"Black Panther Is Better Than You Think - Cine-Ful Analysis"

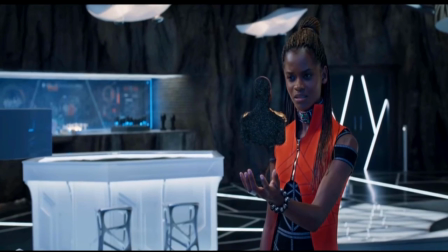[8:16]
The colonizer line is meant to be a fun and funny, albeit slightly reversed racist jab, but it carries all the weight of a social commentary as well.
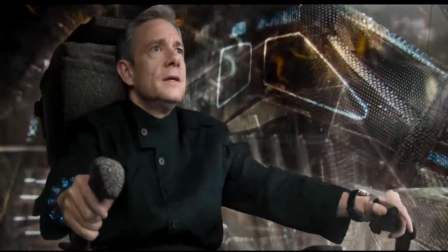[8:25]
Freeman, though playing an American, the actor also being British, in the continent of Africa,
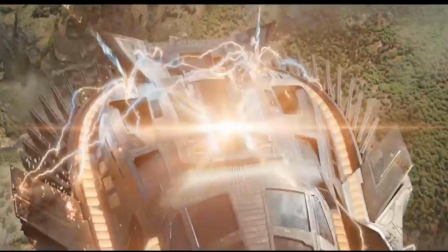[8:31]
which was colonized and exploited by both of those countries, both America and England.
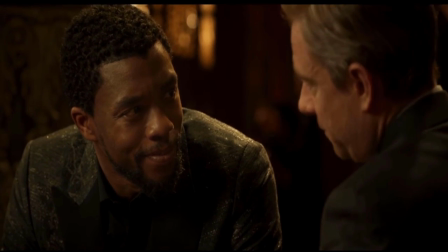[8:37]
That line being used as a jab is a sick as hell burn, especially as she schools him, but that takes us directly to
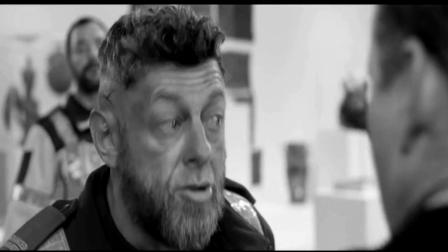[8:47]
Andy Serkis as Ulysses Claw was a perfect move.
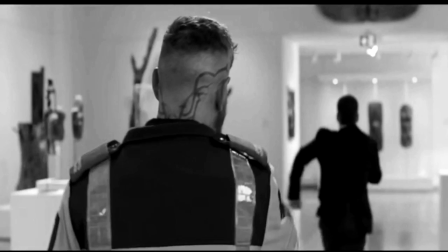[8:51]
His over-the-top acting made him a compelling villain while never getting too far into the realm of cartoony.
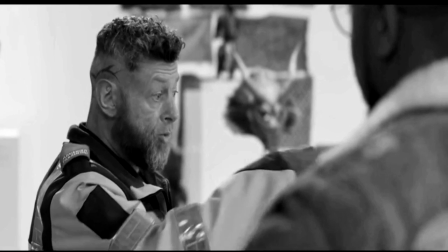[8:58]
But there's more to his presence than meets the eye. Being a white South African who stole vibranium from Wakanda,
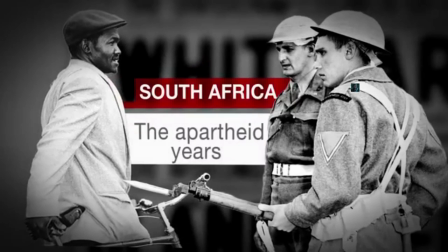[9:05]
perfectly mirroring the pillaging and exploitation of Africa by the honky-ass Peckerwoods, while simultaneously being a symbolic representation of apartheid.
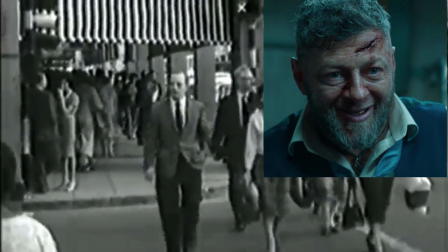[9:13]
You see what I'm talking about? This movie has more layers than a blooming onion at Outback Steakhouse, which itself is a...
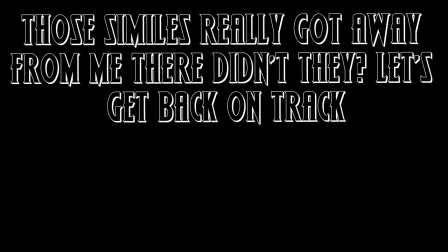[9:19]
Okay, we are in the weeds now. We are in the weeds.
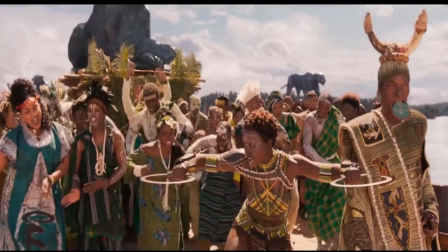[9:25]
Damn. I want to look at costuming here for just one second. Blue. Wait, no, that wasn't an invitation for a song change here. No, fine, we'll keep it.
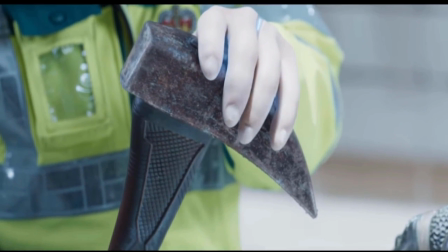[9:40]
Blue in this film represents colonialism. And I'm not making that up, that is not me stretching.
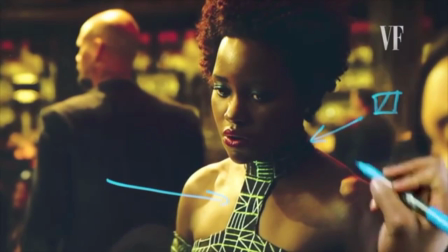[9:46]
There is an amazing interview that you can find online that Ryan Coogler did with Vanity Fair, where he breaks down the club fight scene, shot by shot, color by color.
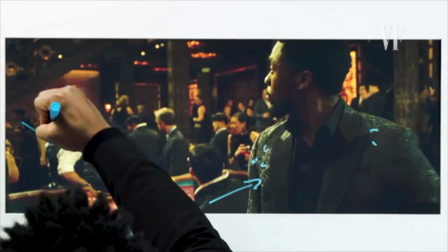[9:55]
He discusses how they do the amazing swinging camera shots that made that fight so epic.
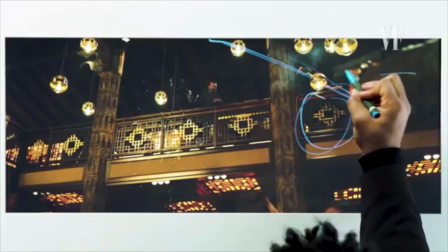[10:00]
And in it, he breaks down the color choices in the movie and how blue represents colonialism in this universe.
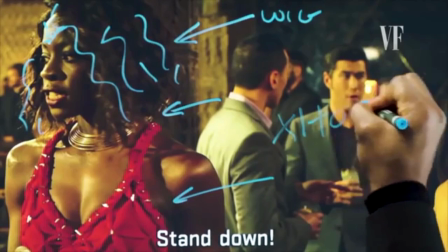[10:06]
Colonialism and its aftermath. Those consequences and repercussions, those are the true villains of this movie.
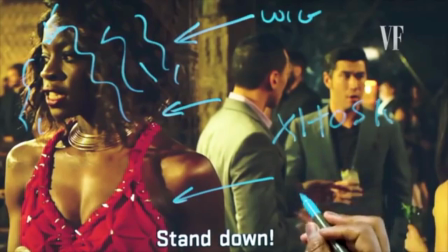[10:12]
And yeah, I'm going to stick by that, because without that, Killmonger ain't got no reason to kill Mong.
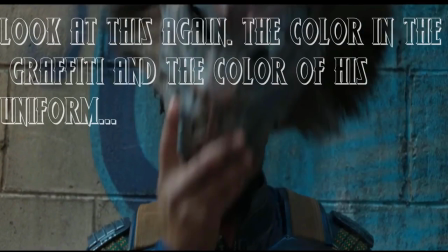[10:19]
What? This movie directly asks the question of its audience.
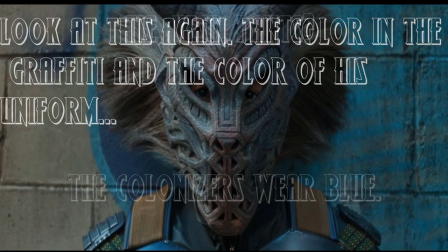[10:23]
What have we lost and what have we created by destroying and homogenizing cultures throughout history?
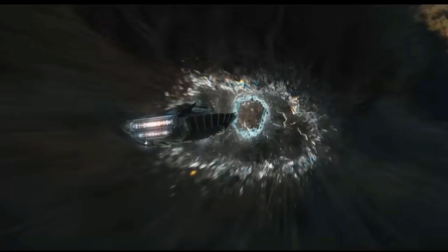[10:29]
And then it pushes the question even further by asking what those countries would look like if they were allowed to survive and thrive into modern times.
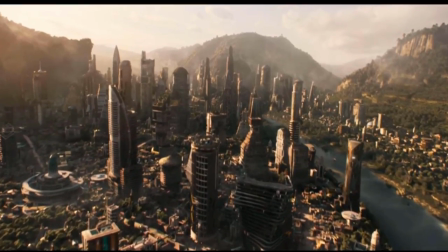[10:39]
And then it gives us the indictment and the repercussion side by misdirecting us.
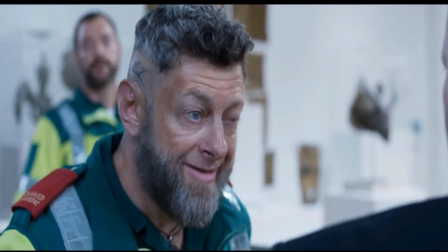[10:44]
We're led to believe that we're gonna get Claws, our big bad, and then we're smacked in the face by Killmonger,
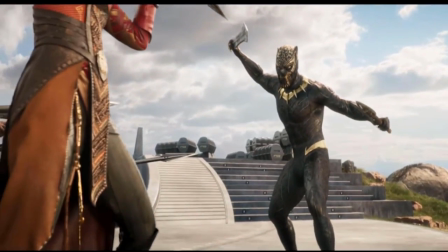[10:49]
a villain who has been compared more times than I'd care to count to Heath Ledger's Joker.
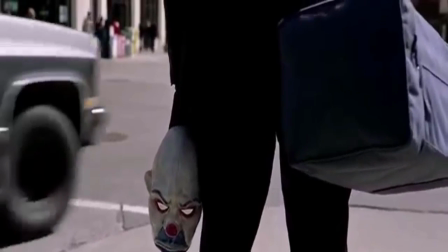[10:54]
All right, let's stop for 1 second here for me to give you my personal opinion. Heath Ledger's Joker is, to me, one of the greatest performances in film.
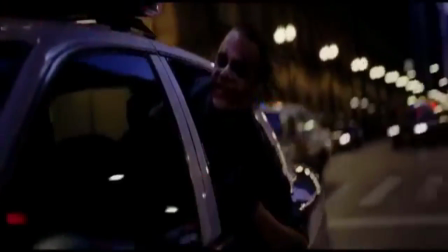[11:03]
And I emphasize this because I want that statement about Killmonger being on a level with the Joker to carry the appropriate weight.
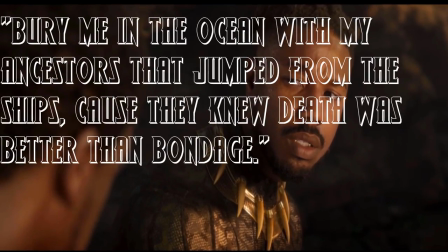[11:10]
Because even though I don't think the performances were on the same level, one being Metal Gear and one being Dark Souls, for instance,
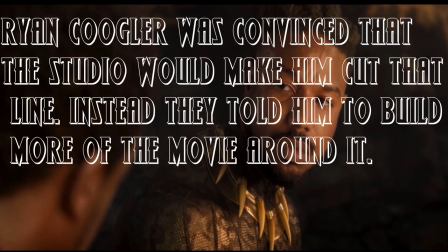[11:17]
both are franchises and games, frankly, that I love.
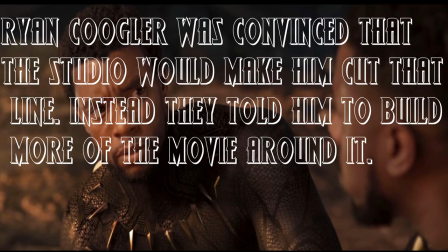[11:21]
One does not need to be equal in every regard to have a comparison.
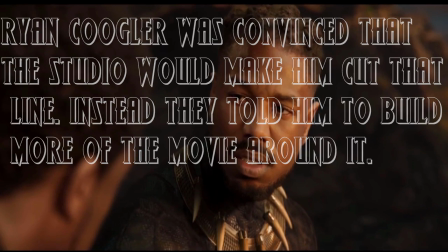[11:26] But my ancestors that jumped from the ships, because they knew death was better than bondage.
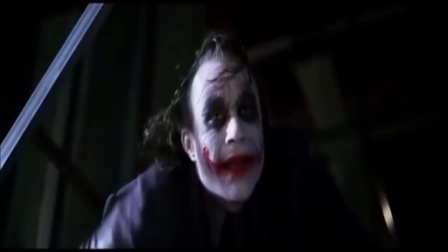[11:32]
So you want a comparison?
And here we go.
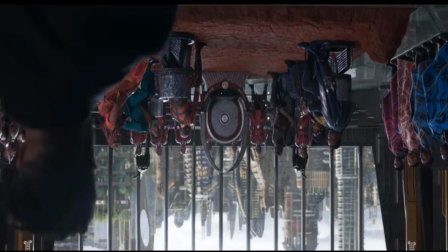[11:41]
So you want a comparison? Fine.
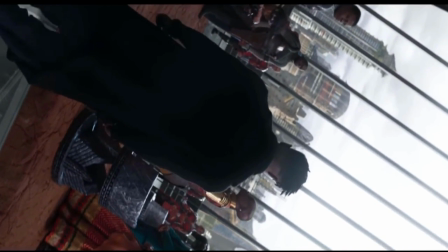[11:44]
Both films, The Dark Knight and Black Panther, are essentially about two forces, a protagonist and an antagonist, with completely different and valid viewpoints.
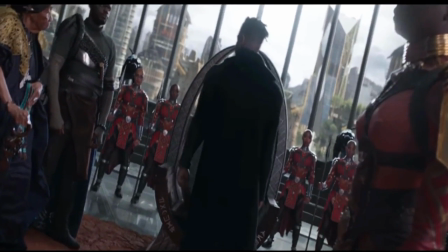[11:53]
The respective films then juxtapose the protagonist and antagonist while explaining the mindsets of both,
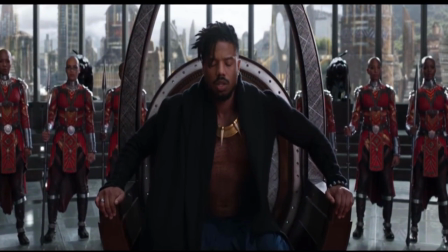[11:58]
leaving the perception of good and evil, right and wrong, in the hands of the viewer. Want a plot summary to drive my point home?
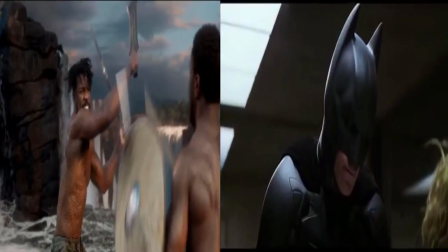[12:05]
Both of these films are about a titular character,
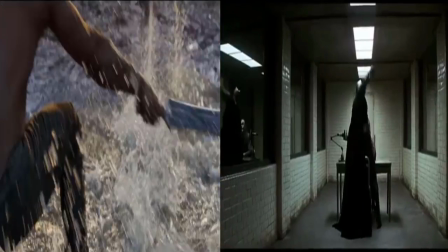[12:09]
a misunderstood and secretive protagonist who fights tooth and nail against a nemesis who
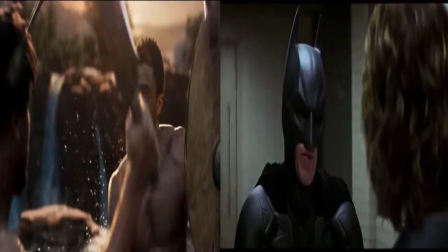[12:14]
appears seemingly out of nowhere over their closely held beliefs about society and justice.